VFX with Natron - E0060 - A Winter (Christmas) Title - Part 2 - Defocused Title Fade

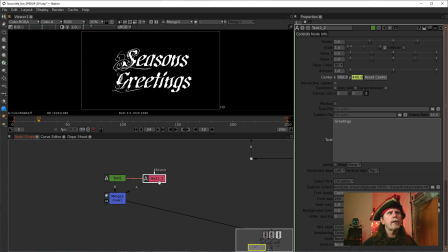(24:50)
And as we can see, what that did over here on text one underscore two, it set it to 440. So it's offset it down. It worked it in a negative direction. And we wind up with this.
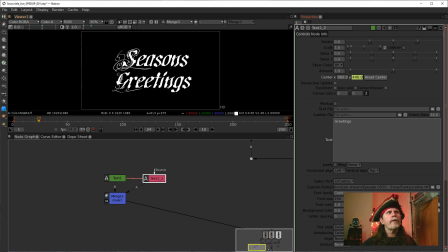(25:05)
And so we have something that's, when it's all said and done, it looks pretty much centered to the screen. And that's what we want, is it to look centered relative to the entire screen. So there, that's our start point. All right. Now we need to do a couple things.
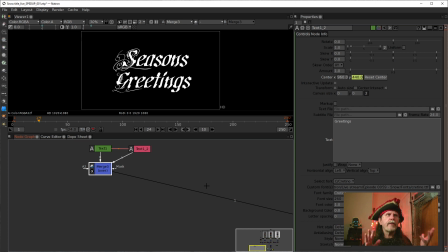(25:23)
We need to do color treatments to this. This is our mask and is going to set up our environment. Let's first work on, we need to do a color. So we're going to do a merge node.
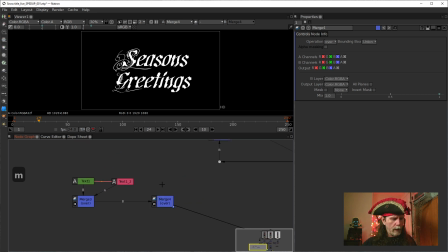(25:36)
And what are we going to merge over it? We're going to merge a solid. All right. And so we're going to hit tab and we're going to type in solid. And we're going to merge the solid over it into the A input. And what we're going to be doing here is we're going to be multiplying this.
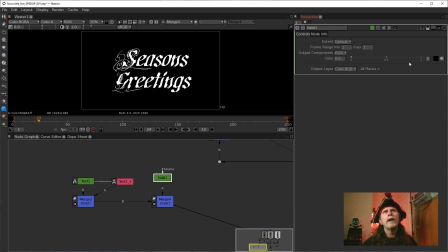(25:54)
All right. Whatever the color here, let's make this a color for right now. It's black, which is not going to give us anything. And we need to tell the merge that we want it to be solid.
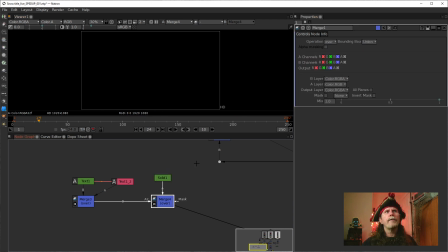(26:07)
So we wind up with black, and it's not showing up because we have A, it's black, and B, it's set to over, which is not going to do anything.
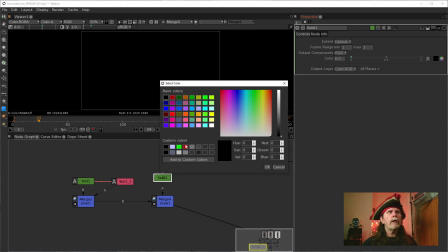(26:17)
If we change this color to what we actually want, which is going to be, this is going to be our center text color.
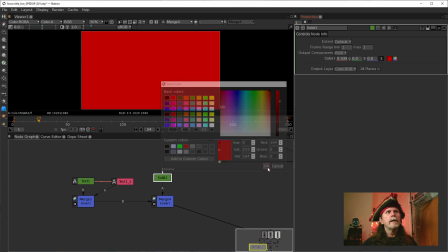(26:22)
So we're going to set it to red, and we can see that it's red. Well, red on top of a solid red color on top of this white background is not going to do anything,
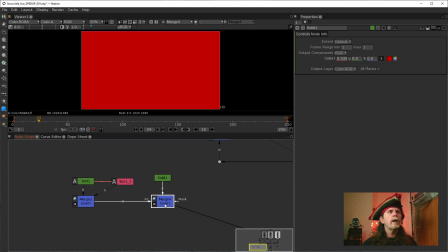(26:33)
so we need to tell it that we need to merge we need it to multiply,
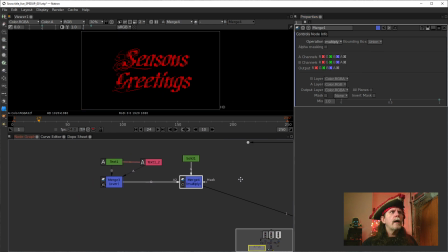(26:39)
and let's multiply, and there we go. And so that gives us our text color. This is what we are. It's basically using this as a pseudo alpha channel, a colored alpha channel. Now what we want to do is take this and we want to copy this over here.
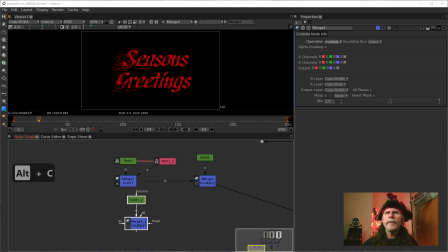(26:58)
Let me make sure I've fused. Yes, that's correct. We're going to duplicate this over here and we're going to take this out again down like so. And this time what we're going to do over here, actually,
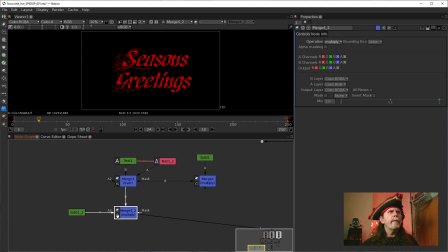(27:15)
this is going to be the white trim. But we're going to do the white trim. It's not going to be pure white. Let's see what I mean by that. If we go over here and we set this to white, it's really, really bright.
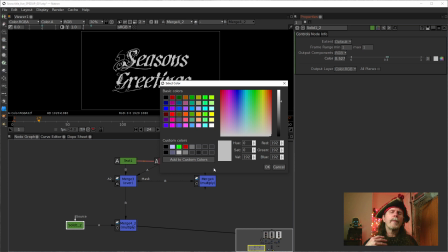(27:30)
I decided that I liked it a slightly darker because I felt it was just too vibrant. This is not a pure red. This pure, the red was it was red basically 194. That's what I came up with for my red color. My white is going to be 192.
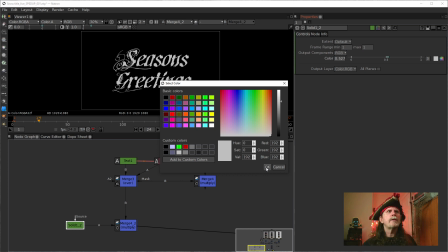(27:48)
I don't want them to be super, super duper saturated because this is a dark nighttime scene. And when you're dealing with dark colors, you want it to be darker. Bright things become too bright if you make them too pure in color.
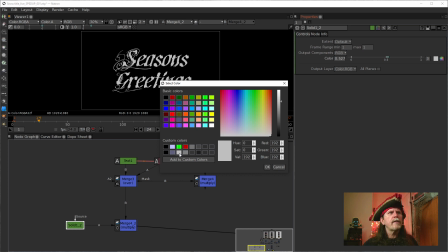(28:05)
So, okay. So we're going to, again, this is going to be our white, which is 192.
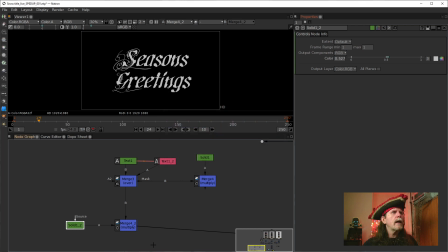(28:10)
We can see it's a value of 192. All right. So, this is going to lie under the other one. But before we do that, we need to offset it.
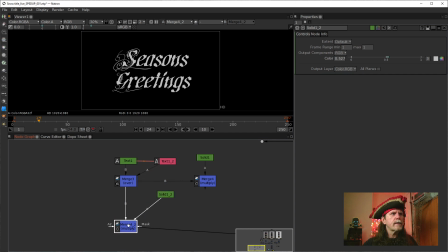(28:27)
In fact, this is actually going to go over here like so. And what we're going to do is put that down like this. So why, you say, what's going on here? What we're going to do is we're going to put a dilate in here because this is the outline for the for under our text.